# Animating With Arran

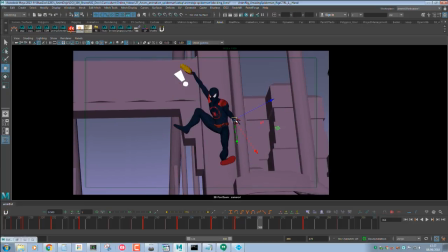So I'm just making sure that's still tracking.
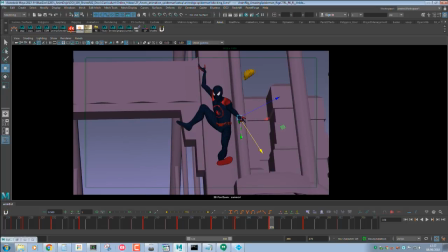And then on this frame, I'm going to hit 50%. And we're going to start breaking up this timing now. So I actually want to start bending that wrist back slightly.
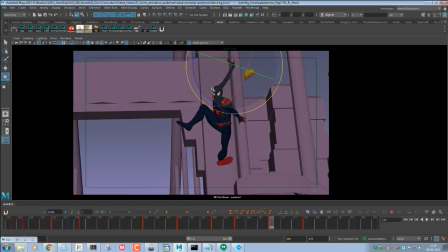Oh. I know this looks a little broken, but we're going to make sure it works. We'll fix it. And then we're going to flick that across.
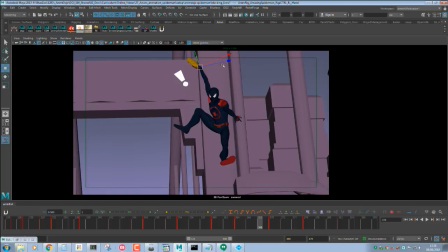I'll contract the side mirror later. If I really want, I can just do that. Yeah, so we're still tracking that.
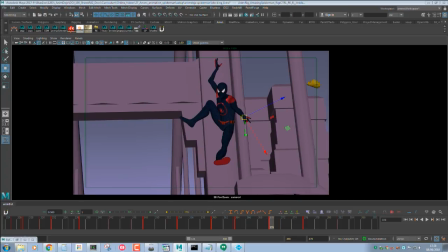And since we have that energy, we'd still like to get a little bit of follow through. We're going to overshoot that hand slightly. So that's going to make this arc now, so it's coming back round.
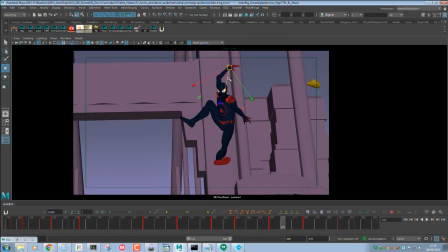Which will make it quite a nice arc coming round. You can see we're starting, he's coming up randomly on this frame.
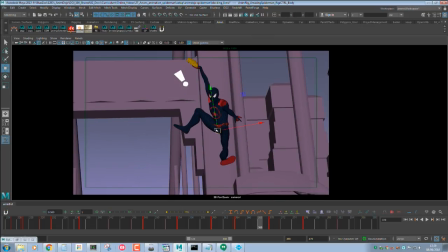I'm not entirely sure. So this is where I'm just going to slowly start eyeballing it. So he's pushing with his leg.
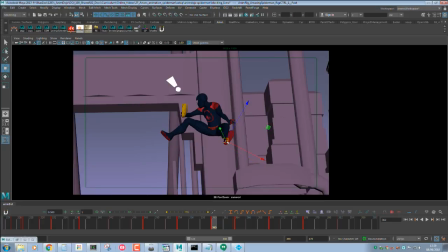I feel like I'm going to start easing out later with this foot. So I'm just literally going back into Tween Machine and I'm just tweaking this foot.
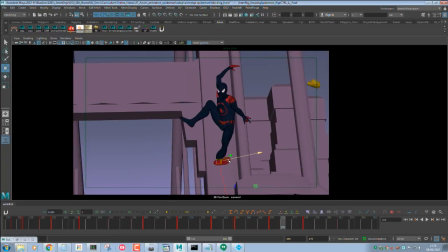Because you can see it was sticking too early. And I want that to feel like one consistent curve.
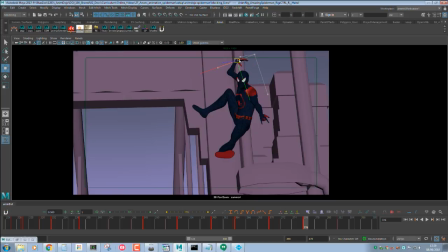And now we want to keep painting that curve back.
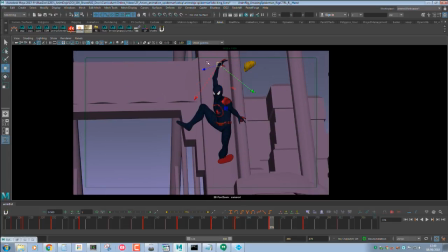Do you see what I mean, guys? So we're painting that curve coming back round now.
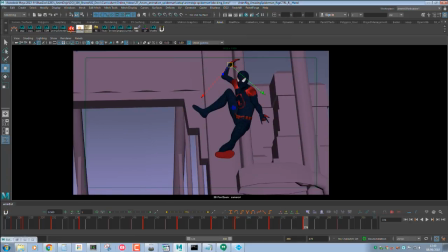And we might even be able to be quite cheeky and start stretching again, just using the nudge, because we're pulling that hand.
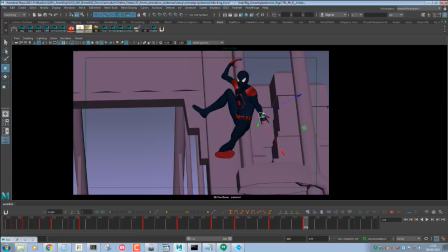I think we're doing quite well. We're near the end of it and we've still got another 20 minutes, so hey, you guys might get a bit more. So I'm just going to go into this frame now, hit 50%. Since we've had that overshoot now, we can ease out of that, and now we're sticking in.
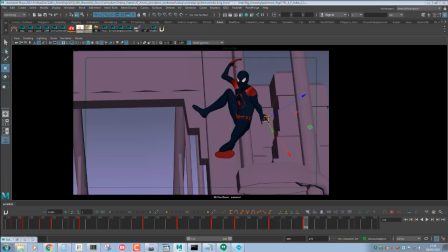So now I can actually bring those fingers back around, because we don't want to stretch them for too long. So now I'm just nudging them back in again, because it was only for that one frame, just to feel that soften, to feel that stick as it comes around.
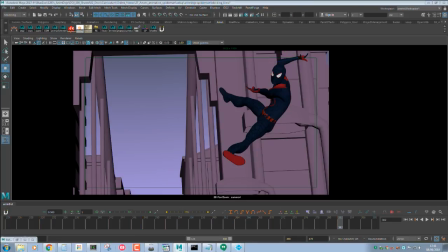And this is where I've got to tweak my hands again.
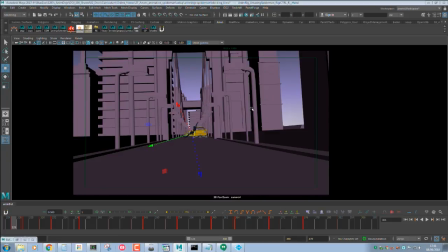Oh, okay, interesting. I think I've done something wrong there.